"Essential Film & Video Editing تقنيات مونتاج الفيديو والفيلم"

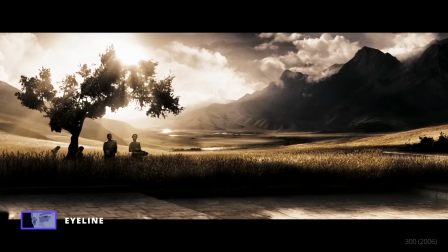251s
With each glance, we cut to his land, his citizens,
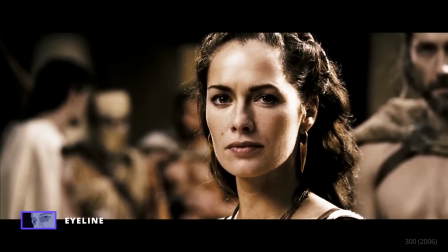262s
his wife. And in this process, we are invited to think like Leonidas.
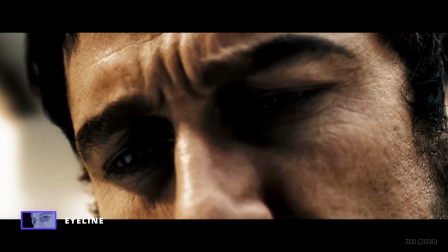268s
Will he sacrifice his people's freedom or not? A common form of the eyeline match is the shot reverse shot.
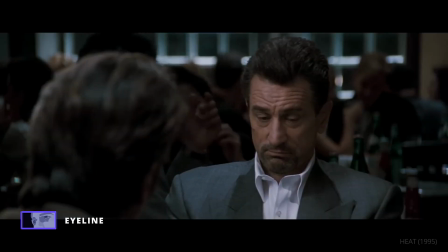276s
When we cut between a shot of subject A and a shot of subject B in a reverse angle, that is often a similar angle and composition.
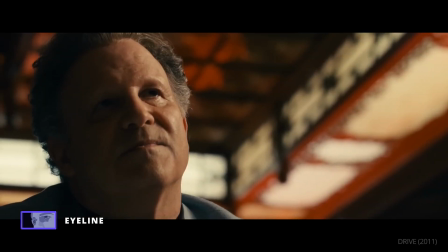285s
The most common use of this can be found in conversation scenes to maintain scene geography and clarity.
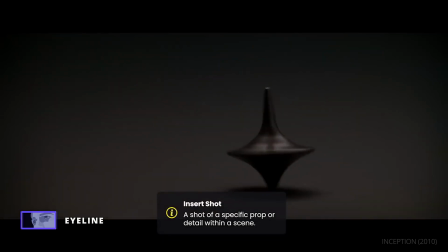294s
Inserts are also often prompted by eyeline matches.
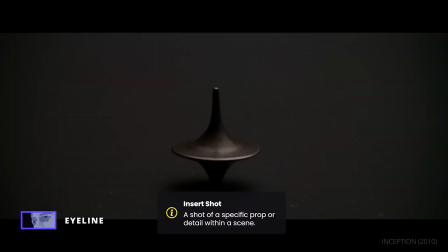297s
An insert is a shot of a detail within a scene. usually in order to emphasize a specific prop or element.
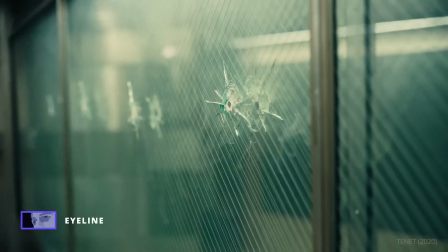307s
In Tenet, the protagonist looks off camera, and we cut to this insert, an example of simple and direct visual language.
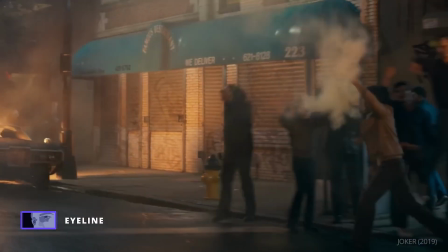316s
The eyeline match is a great way to connect the dots between what the character sees, thinks, or feels.
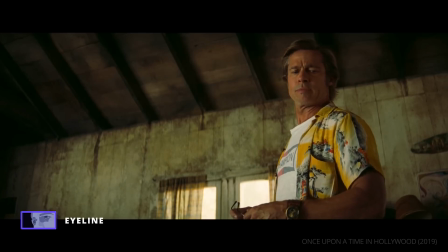325s Impressive. Very nice.
It can also create and release tension, depending on what we see and when we see it.
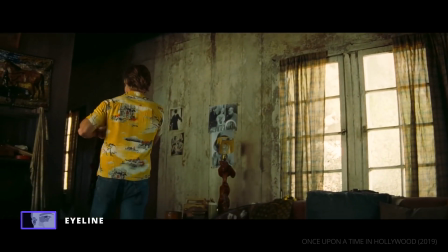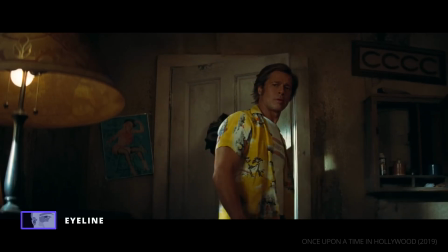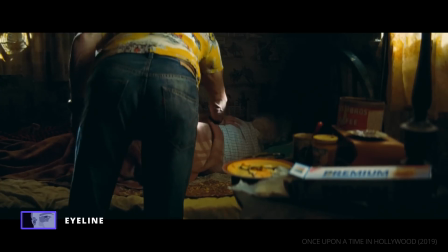346s George? George! Hi, George.
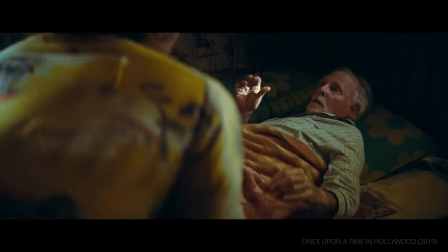352s Wait a minute. What's going on?
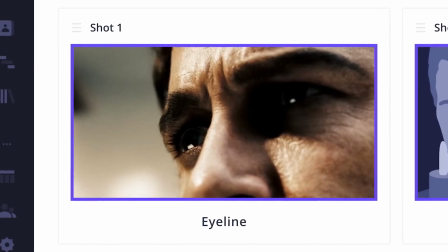355s
Instead of cutting between two objects in the same scene, our next technique cuts between separate scenes.
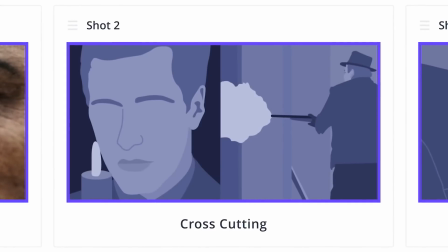362s
Cross-cutting.
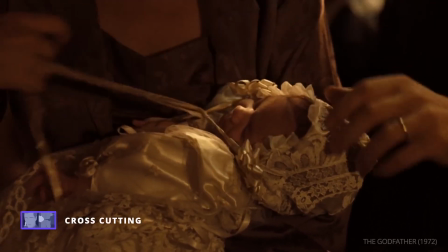365s
Cross-cutting is when an editor cuts between two or more scenes happening in different locations, usually at the same time.
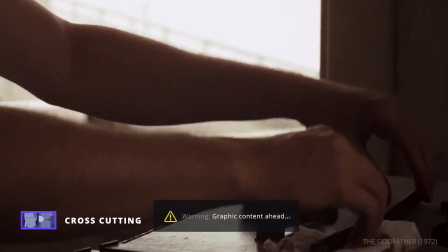372s
The baptism sequence from The Godfather alternates between Michael renouncing evil
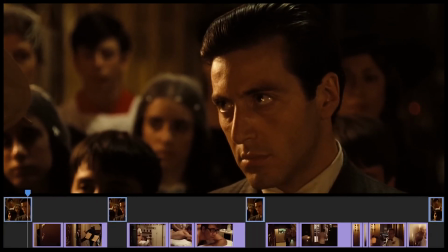378s
Michael Francis Rizzi, do you renounce Satan? And his men following Michael's orders to execute his rivals.
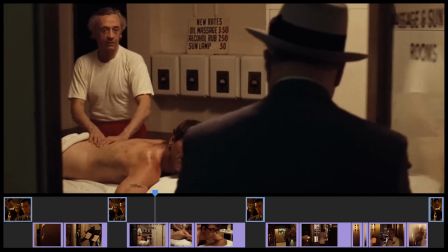389s I do renounce him.
By cross-cutting these scenes, it creates an ironic juxtaposition that elevates the entire sequence.
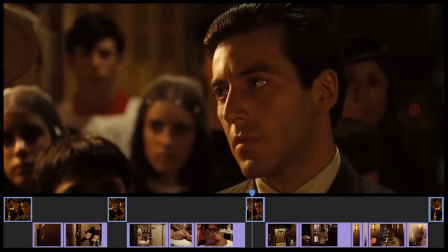400s And all his works?
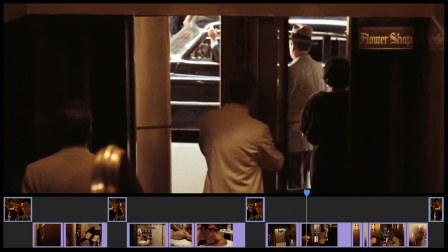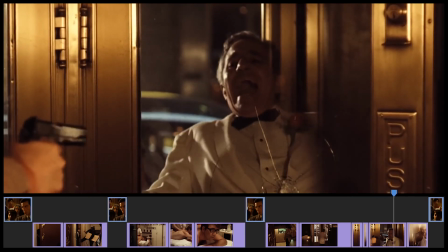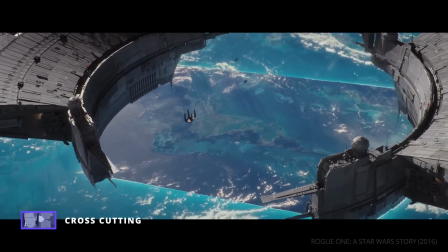416s I do renounce them.
But cross-cutting can also be an effective way to combine multi-layered action as well.
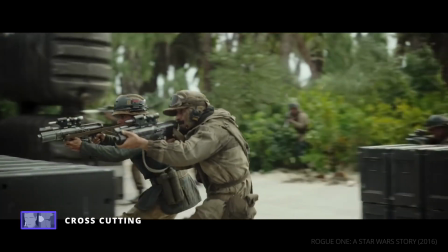422s
In Rogue One, the last third of the entire film is a massive sequence comprised of 3 distinct battlefronts.
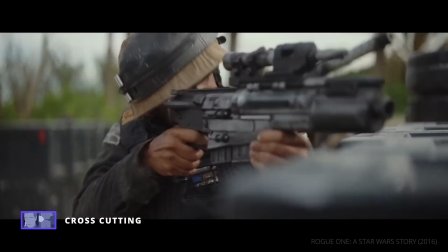431s
The combat on the beach, the dogfight in space,
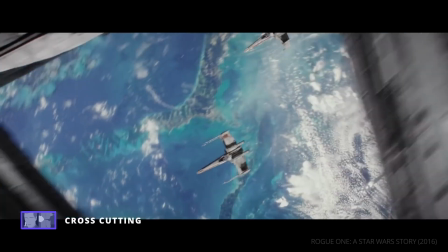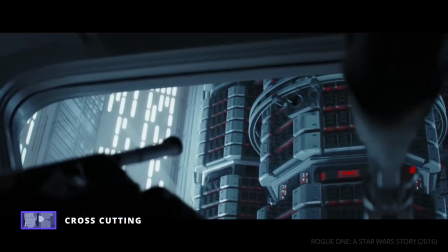442s
and the covert operation to steal the Death Star plans.
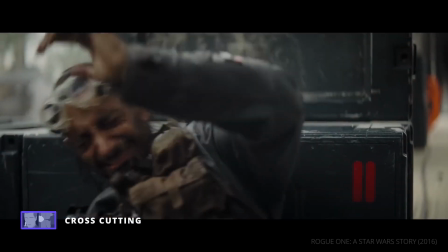450s
In fact, each of these fronts split into additional subplots.
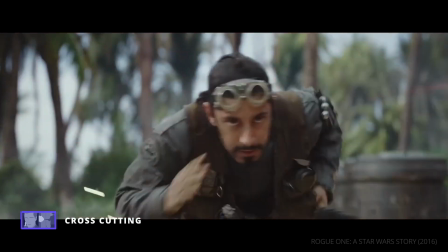455s
But by alternating between these scenes, the cross-cutting helps keep the plot and action constantly moving forward,
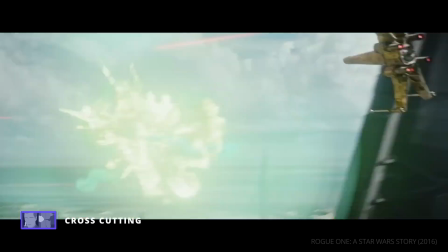462s
and the audience invested in each group's progress.
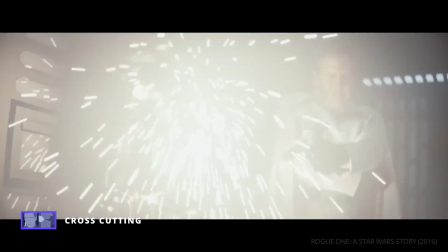468s
Cross-cutting can create parallels between separate scenes that wouldn't be there otherwise, and weave multiple planes of action in one.
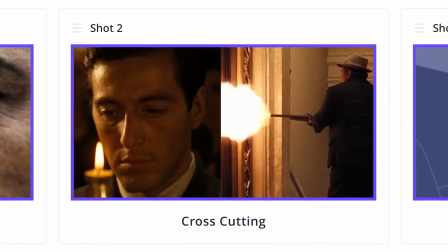478s
Now, let's look at a technique which is designed to keep the audience's attention fixed to a specific part of the frame.
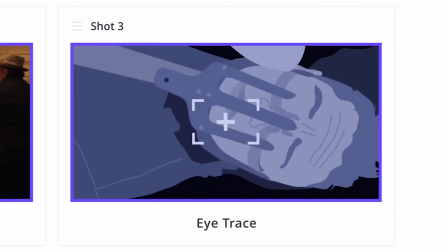485s
Eye trace.
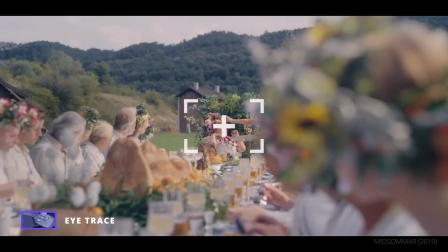488s
Eye trace is when an editor cuts between 2 or more shots that focus on the same area of the frame.